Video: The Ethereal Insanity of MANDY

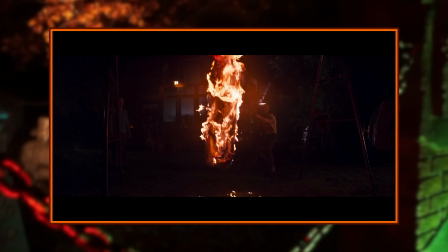[12:33]
It's all in slow motion with the sounds of this horrific act being drowned out entirely,
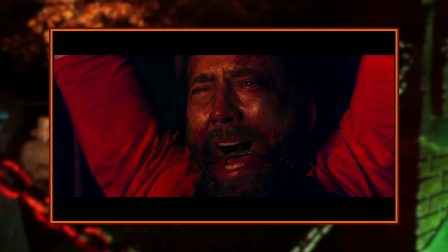[12:37]
leaving only the droning synths painting a heartbreaking picture of the utter loss of Red's world that's happening right in front of his eyes in this completely senseless,
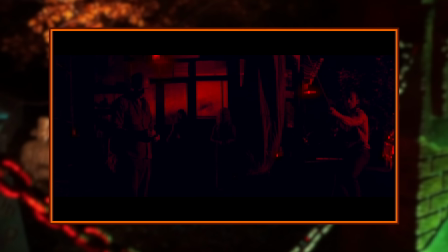[12:46]
unprovoked, and unnecessary tragedy. It fades from sadness and loss to a more aggressive sound to indicate that as soon as Brother Swan lit his match,
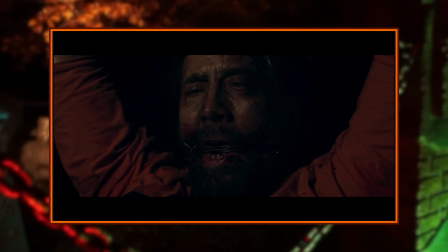[12:54]
he was igniting a flame inside of Red that won't stop burning until he's had his vengeance. Now, Nick Cage, unfortunately, has a reputation for being a bad actor.
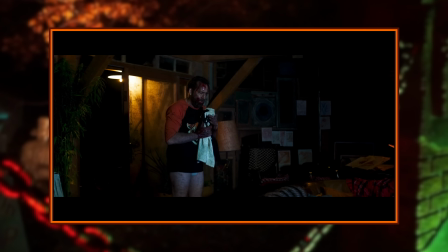[13:03]
Certainly less so for fans of genre films, because if you're into this kind of thing, you'll know that he's actually an amazing actor and he just needs the right role.
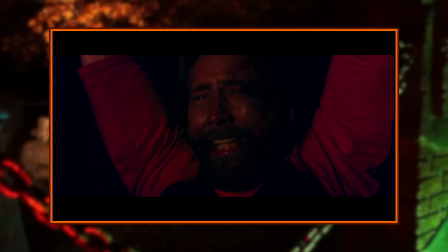[13:10]
And if you want to show someone what he's capable of, the scene that follows Mandy's murder where Red goes into the bathroom and retrieves the bottle of white rum that I also have under my cupboard,
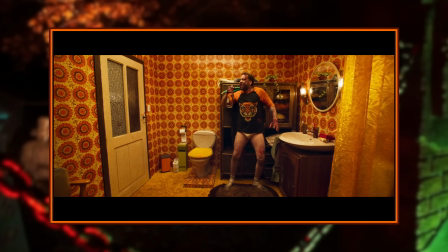[13:19]
chugs the whole thing and just stands there screaming in utter rage and despair. This would be a great moment to put on to prove your point.
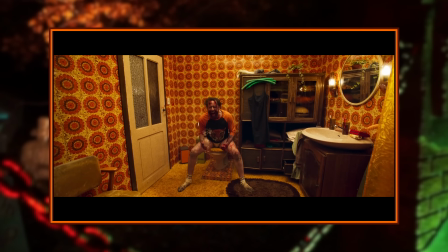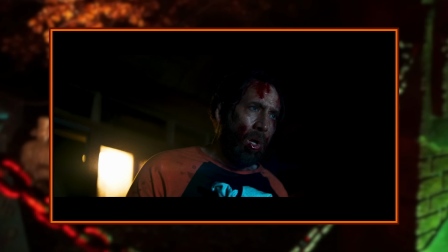[13:34]
We get two scenes back to back that do a great job of portraying the two feelings going on inside of Red here,
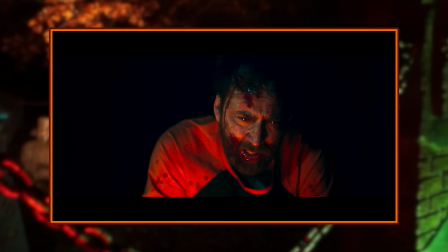[13:40]
where before he heads inside, he holds the ashes of the love of his life as the final embers fade away and her body crumbles into the wind,
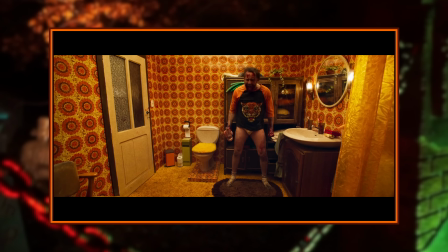[13:47]
and then we get this absolutely manic, rage-filled outburst. I seriously can't overemphasize how much I love this utterly raw and heartbreaking scene, and it marks a huge turning point in the movie.
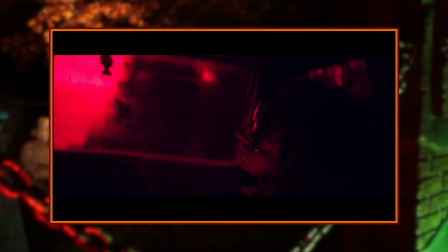[13:58]
Up to this point, the pacing has been very slow,
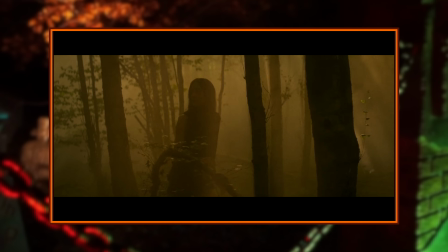[14:02]
with a lot of slow motion shots that linger for a long time on scenes that just crawl along at a snail's pace.
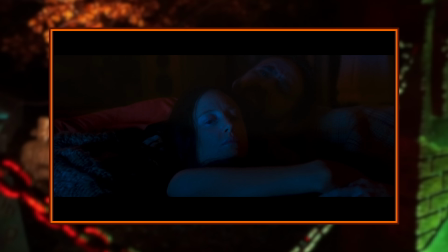[14:08]
I'm not saying this is a negative, by the way, because I actually think it's very important in establishing the movie's tone and how dreamlike everything is meant to be, and it also creates a very intimate and immersive viewing for the first half of the movie. They really take their time building the relationship between Red and Mandy in a very quiet and human way,
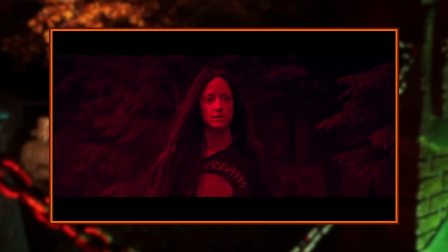[14:24]
and then making you feel extremely uneasy when Jeremiah finds his obsession within Mandy before culminating
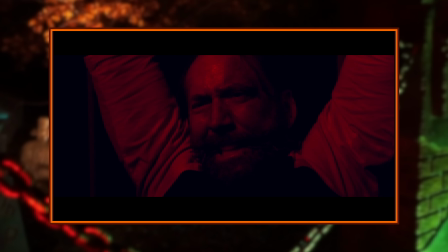[14:30]
the first half of this story in an incredibly sad way that sets the stage for what's essentially a John Wick movie on cracked LSD. It's only a couple of seconds away from being exactly halfway through the runtime that the scene of
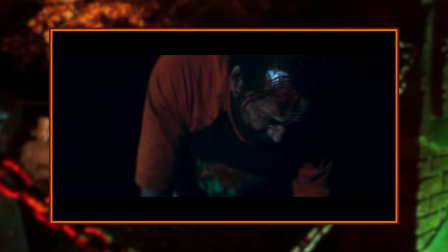[14:42]
Mandy's death fades to black before we pick back up in the aftermath and Red's path of vengeance begins. While
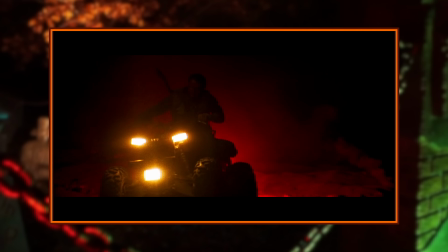[14:47]
the pacing is extremely slow for that first half, they absolutely deliver on the payoff with the back half of this movie being a high-octane, And
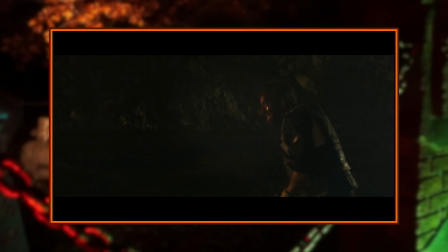[14:55]
visually breathtaking, brutal gore fest as Red rips and tears through the children of the New Dawn and the Black Skulls,
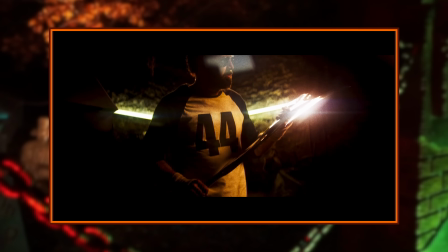[15:00]
starting off by forging the Beast, an axe that's shaped like an F in reference to the logo of the band Celtic Frost.
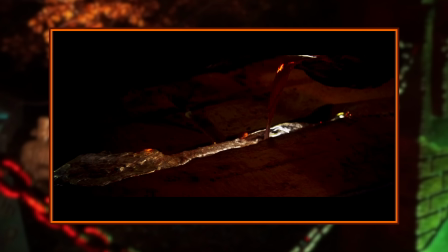[15:06]
But there's another angle that Cosmatos gave to the design of this thing that I absolutely love.
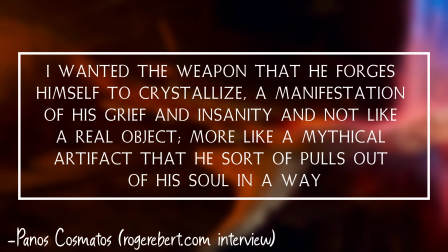[15:11]
I wanted the weapon that he forges himself to crystallize, like a manifestation of his grief and insanity, and not like a real object. More like a mythical artifact that he pulls out of his soul in a way. That's basically the most metal thing I've ever heard, and I think they pretty much nailed it.
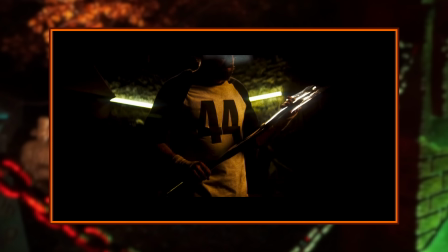[15:26]
The weapon has become iconic, and for good reason.
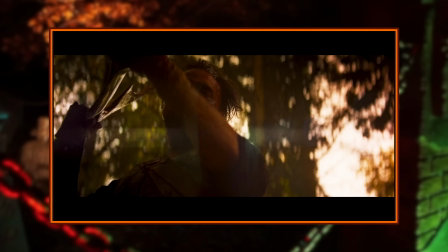[15:29]
The design of this thing is just inherently cool to look at, but when you learn about what the idea behind its strange formation was, it just becomes all the more badass.
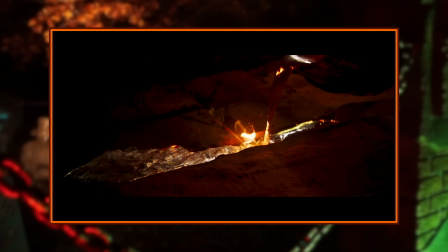[15:37]
And seeing Nick Cage forge an axe that's a manifestation of grief and insanity while wearing sunglasses and having heavy
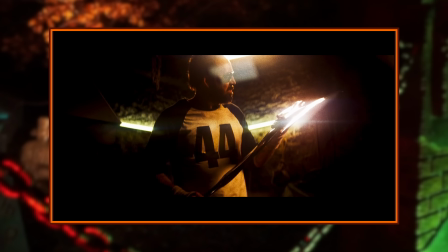[15:43]
distorted guitar blast to accompany the whole thing is just about the coolest thing that will ever happen in cinema.
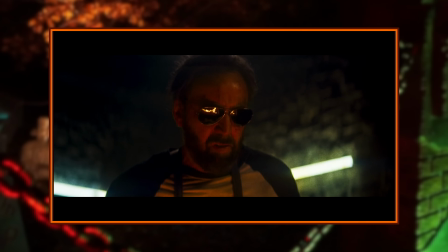[15:50]
After such a long time of this slow build-up, getting this moment is such a huge injection of adrenaline into your veins,
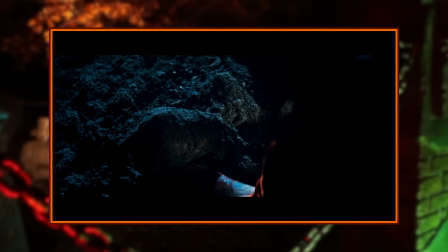[15:56]
especially since the time spent building their relationship means that by this point you're also probably filled with this sadness and rage,
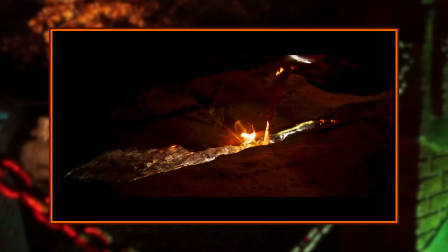[16:03]
and you want that cathartic payoff, and the movie is going to deliver that in spades.
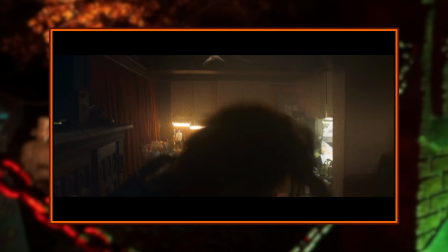[16:08]
Once Red has his axe in hand, he immediately heads out on the hunt for the people who wronged him,
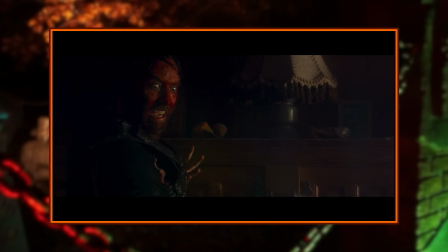[16:13]
taking them out one by one in brutal fashion, like slitting Fuck Pig's throat with a box cutter. His name is Fuck Pig, by the way. Yes, mixed in with the ethereal beauty and emotionally driven story is a lot of that kind of thing too. Cheddar Goblin is a commercial that plays on TV, and Cheddar Goblin is also what I call my girlfriend, and Fuck Pig is what I call my best friend. This is what real affection sounds like.